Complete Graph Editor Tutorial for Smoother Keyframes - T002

hey what's going on guys I'm Mike from O-Box and in this video we're gonna be discussing a couple basic After Effects tools that you could use in other projects now
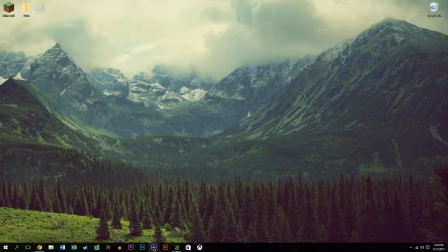11s
for this example we're just going to be replicating the Skype loading screen and again these tools are helpful in other applications on
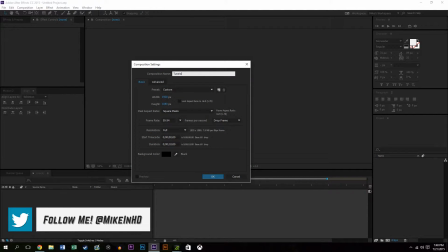19s
After Effects not necessarily only this one so this is just an example so we're going to create a new composition and it's going to be about 10 seconds long
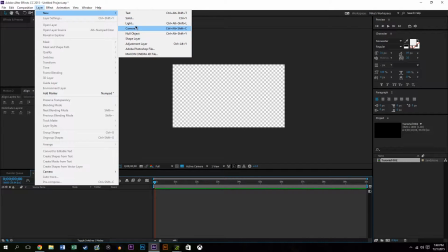27s
so we first want to do is create a background layer new solid make the background maybe an off white color and hit OK.
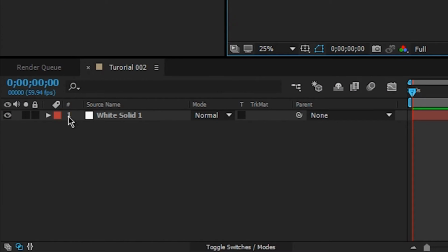36s
Now what we're gonna do is we're gonna lock it down so that way we can't we don't accidentally select it when we're selecting other layers and then hit the shy tool and then apply the shy that way I can't select it.
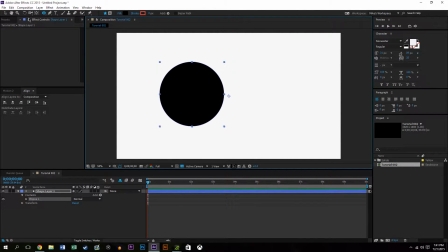46s
So what I did was I created a circle by holding the shift key and dragging it to the right essentially makes a perfect circle. Now what I did there was I just drug the anchor point into the center of the circle and then and they line the circle in the center of the composition.
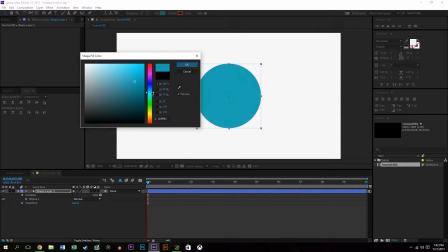61s
I'm gonna change the color to a kind of a bluish color only to replicate what Skype looks like. The color's not exact, but it doesn't really matter. You can make it any color you want.
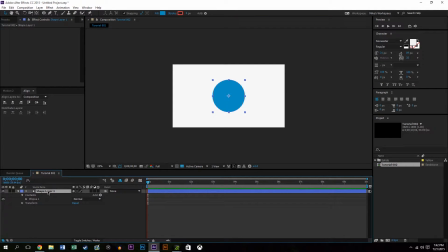70s
So next, what I'm gonna do is I'm actually gonna scale down the object to an arbitrarily small value.
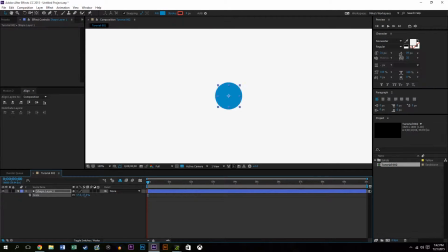75s
The only reason why I do this is that way it makes the animation look a little cleaner when you're dealing with small objects, because you'll see that we're gonna be duplicating it a couple times. So what I'm gonna do now is I'm actually gonna drag this circle above that the center point by holding shift and just dragging up
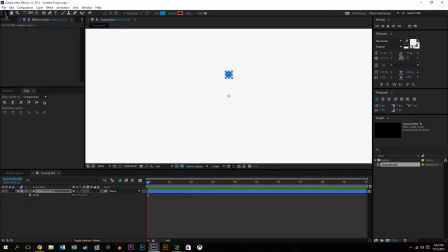91s
and then pressing one on the keyboard and moving the anchor point down back into the center of the composition so what essentially this is going to do is when I hit R on the keyboard to get rotational property and increase the rotation to one circle or 160 degree
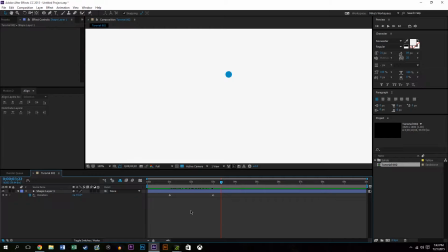107s
revolution it's going to rotate about the center of the anchor point instead of the actual center of the object so So that's why I move the anchor point to the center. So going into the graph editor, essentially what I'm doing is selecting the ends and adding some easing.
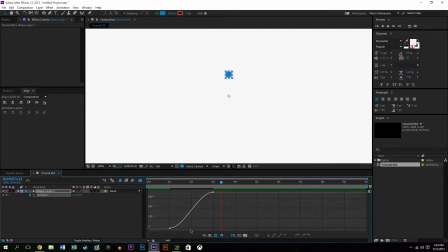123s
So what this is going to do is it means that the velocity as it goes from starting to do the circle or the full revolution to getting to the end, it's going to be a little bit smoother and snappier in the middle.
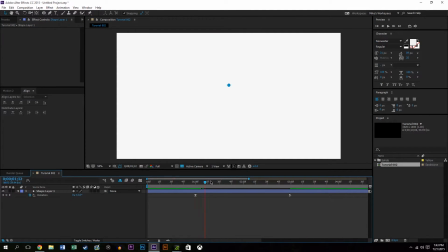137s
So the effect that you get is something that looks like that. it's just a little bit snappier and it definitely has a lot to your work this is going to be an
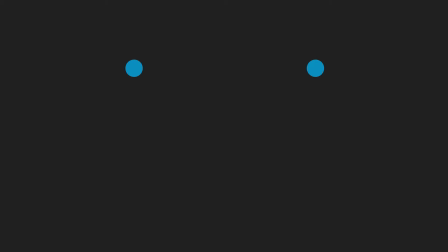145s
example of on the right obviously no snapping and on the left having it kind of have some nice more smooth motion
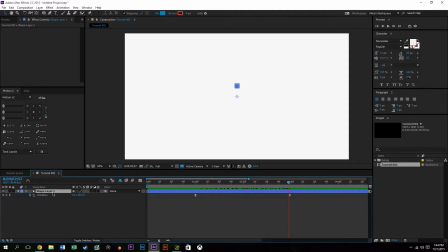153s
just kind of looks nicer and it adds the production value to your to your video so what I'm doing is I'm I click the layer and I hit command D or control D a couple times to duplicate the layer and then pressing you on the keyboard it shows me all the keyframes so
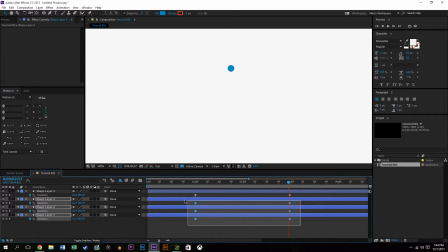166s
as you see they're all revolving around the same point and at the same time so what I'm doing is I'm selecting the bottom keyframes and pressing alt on the keyboard and pressing right on the kind of directional pad and I'm doing this for each layer so they're gonna be staggered by one frame
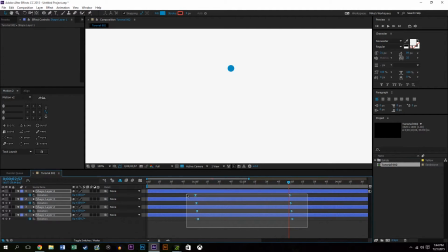183s
each one down so I'm gonna select them all and actually first what I'm gonna do is I'm gonna drag these end ones in so essentially what that's gonna do is make them revolve faster but then I'm gonna select them all again and at the very last keyframe holding alt I'm gonna drag it
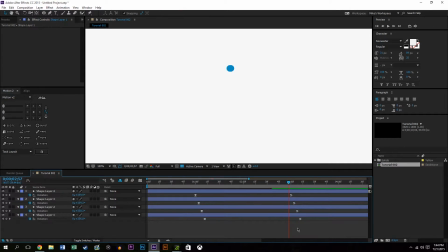199s
out and essentially what that does is it proportionately drags all of the keyframes out so it makes them more it makes them evenly spaced even when you drag them out and it increases the distance between them so pretty much what that does it turn the one keyframe difference in between them to like
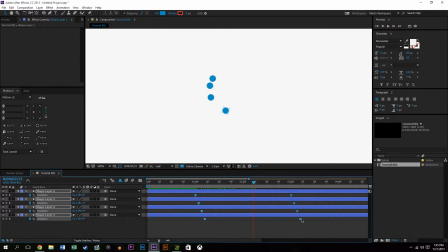213s
two or probably even like four or five keyframes and what I'm going to do again is I'm just going to kind of mess with it until I kind of get a rotation that looks the best and I obviously don't want the first circle to get to the end before the last circle leaves
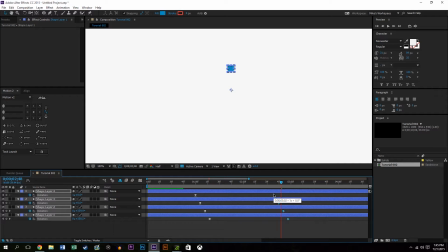229s
and I don't want them to all be bunched up the whole time so I'm just going to go in and just kind of move them around and just see kind of what works best and I think that that works good for me.
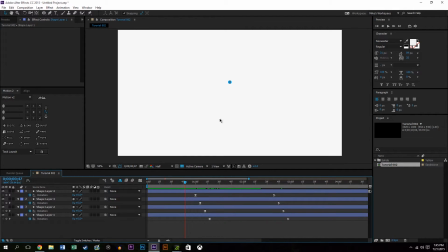237s
So you'll notice they all have the same snappy movement they're just staggered by a couple frames which again gives it a nice kind of snappy but yet staggered look which is exactly the way Skype does it.